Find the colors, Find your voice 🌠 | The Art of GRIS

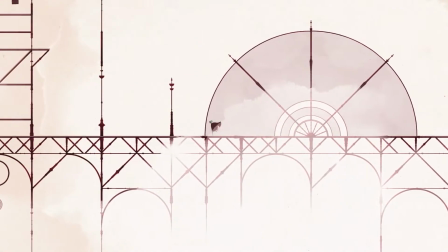(32:30)
How hard it is to say things through the repetition of the first piano motifs, and the fact that they are sometimes lost,
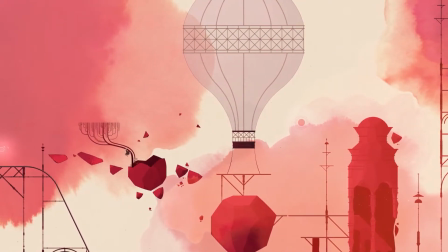(32:37)
hopes, as in bargaining the next area, suddenly crushed, but also strength,
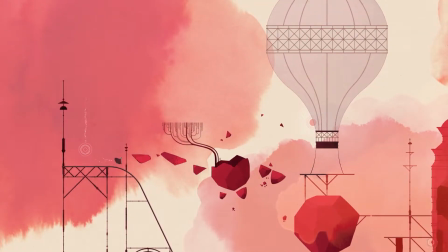(32:42)
undeniable in some moments when you can hear the soft fullness of the music, and her freedom despite her sadness.
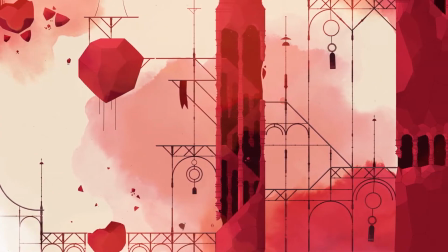(32:49)
But I am talking about something more than simply descriptive music, music that would be a speech, but a speech without words.
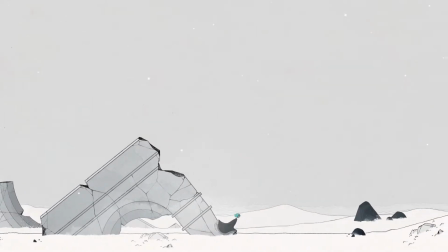(32:57)
The idea of repetition evolved. From the echolalia in debris, there was then an aestheticized reverb and speed in the sound-surfing segment,
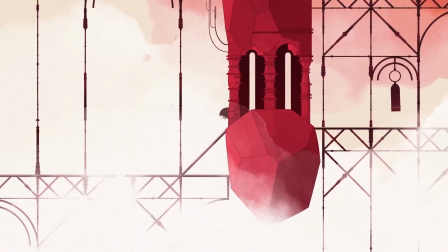(33:05)
to finally include the repetition in a speech, certainly still difficult but more developed in the windmill.
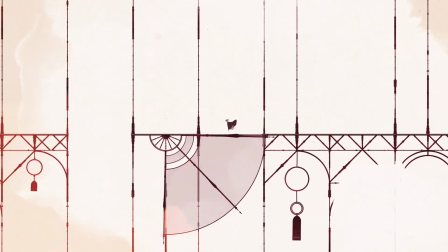(33:12)
There are also gentle diegetic sounds, the same as in the first two zones of anger,
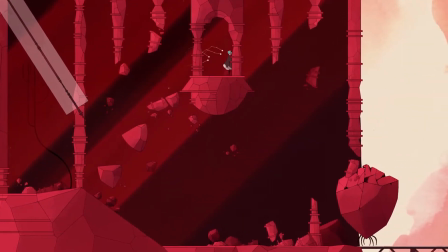(33:17)
bells tinkling and footsteps of small anthropomorphic pebbles.
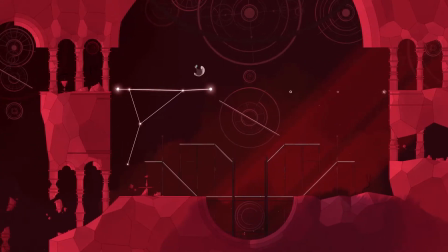(33:22)
We also hear the sounds of clock mechanisms, similar to a solar system like in the title screen and the mill.
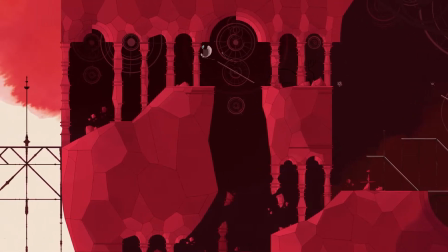(33:29)
It's still not much in this vast world. There is a positive element in this zone.
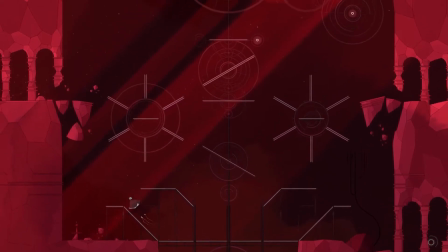(33:34)
Our only power is now used to restart mechanisms to release a balloon.
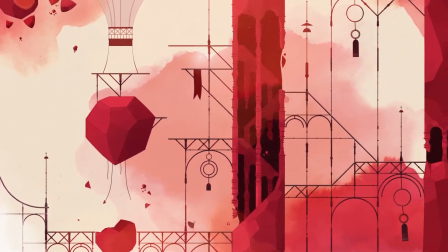(33:40)
Therefore, this part of the adventure can be seen as a reflection on time.
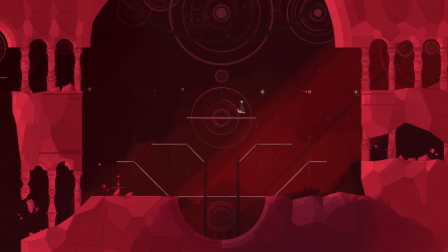(33:44)
While everything is static, we turn things back on, we get the clocks going again, just as the music regularly starts again.
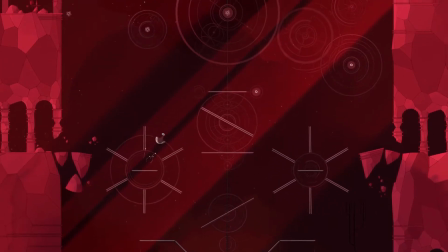(33:52)
However, we restart perpetual motion machines, like a metaphor of a wish for eternity.
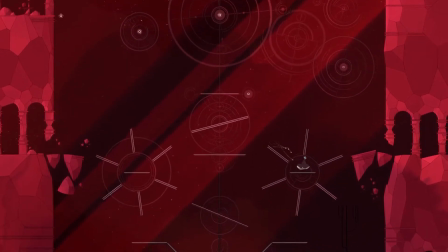(33:57)
Anger is still there. That's why the pulse is still blurred in the music.
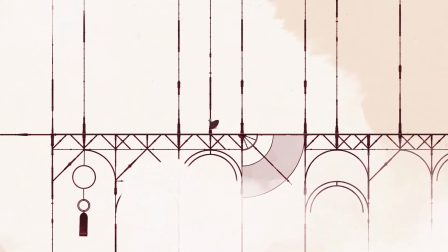(34:02)
It's also here that the first elements involving trust appear, which represents a transition to the next color, where we will no longer be alone.
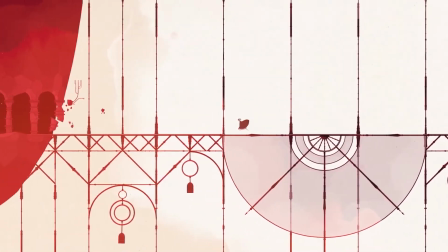(34:11)
Some gaps are filled in, just as we think we are falling, to make us move forward or to allow us to find a memento.
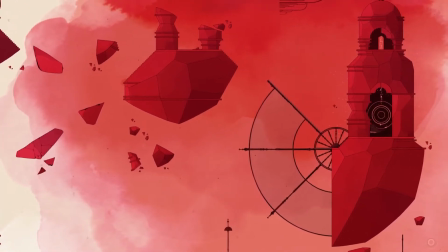(34:18)
Trust is built, the small risks we are taking are rewarded.
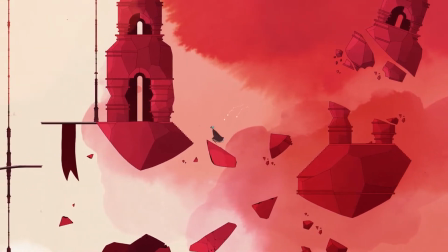(34:22)
It is true that the gameplay is reassuring insofar as there is no way to die in this huge world where you can't get lost or even fall too far down.
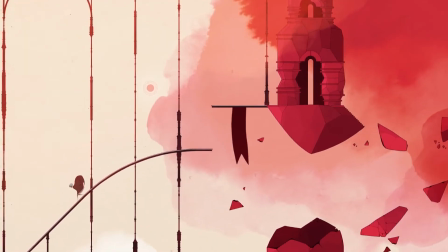(34:30)
But what is this world?
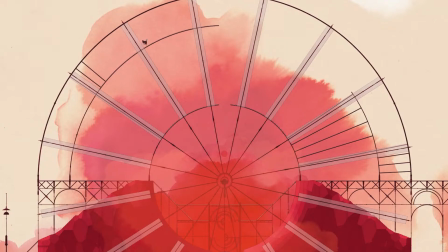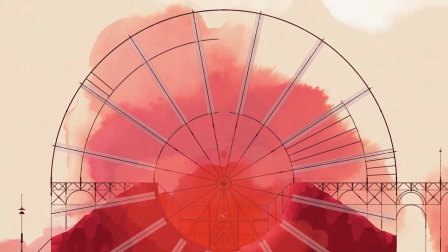(34:42)
One last mechanism to trigger, that of a huge wheel, and again we become a brush to release a new colour, green.
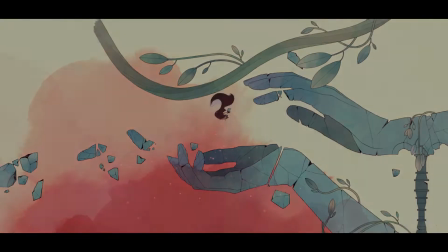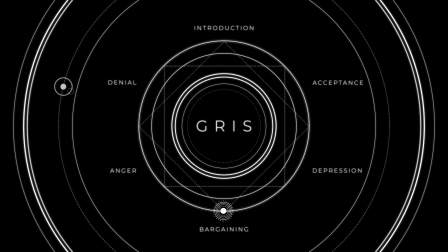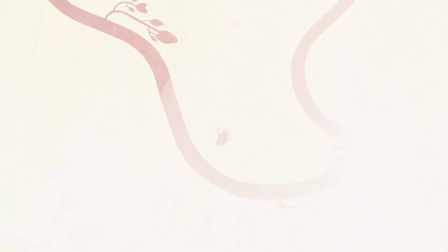(35:01)
We now slide on a vine, and dive into a new area, the forest. It's time for the next step, bargaining.
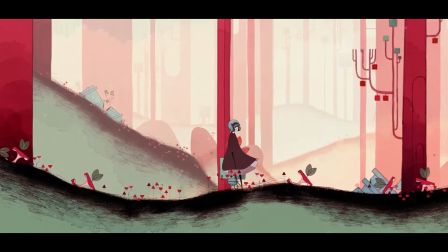(35:10)
It's the first time we actually meet someone, admittedly Stone Q,
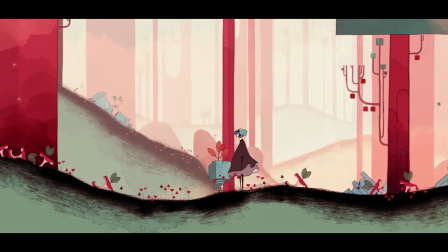(35:15)
but apparently endowed with more consciousness than the small animated objects we run into until now.
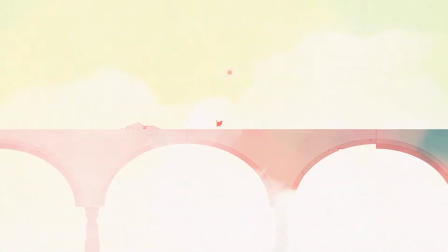(35:23)
We also find at the beginning of this zone a presence already met before, a swarm of black butterflies, the same ones, that had launched us in the windmill area, which here destroyed the bridge connecting the hub to this forest.
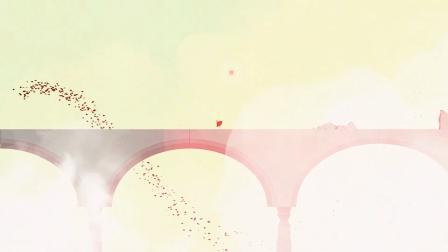(35:37)
Their presence is worrying because it's preventing us from being totally in control, from making our own choices.
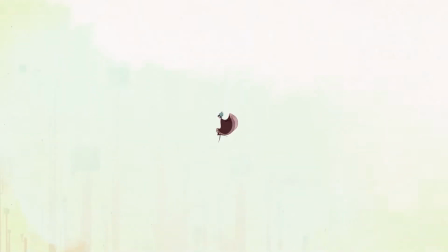(35:43)
It's It's true that we've never been able to go back to a previous area before, however here this is violent enough to warn us.
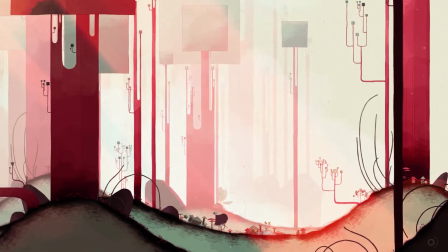(35:52)
Another element may be a little disturbing, the trees are straight and very tall,
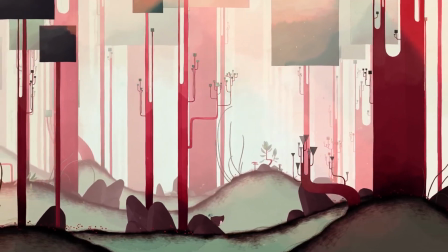(35:57)
emphasizing the vertical dimension, so they can remind us that we are the bottom.
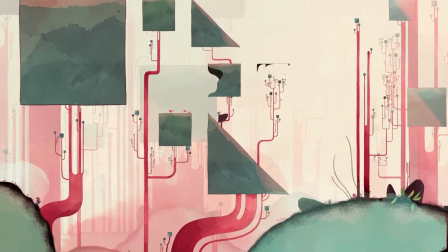(36:02)
We are still sinking, but in a comfortable world, the noise of the trees is quite soothing, their animation soft and almost liquid.
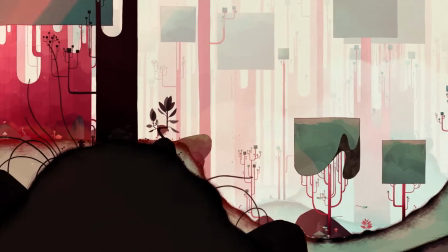(36:11)
It's nevertheless in this zone that the music finally finds a melody, and most of all a soothed voice, though purely instrumental.
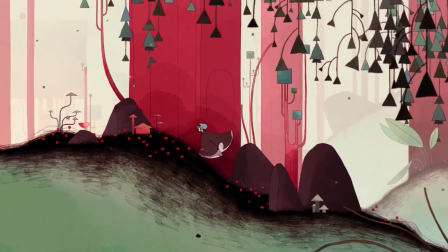(36:20)
The title is appropriate, Komorebi, a Japanese word that evokes the sunlight filtering through the leaves of a tree.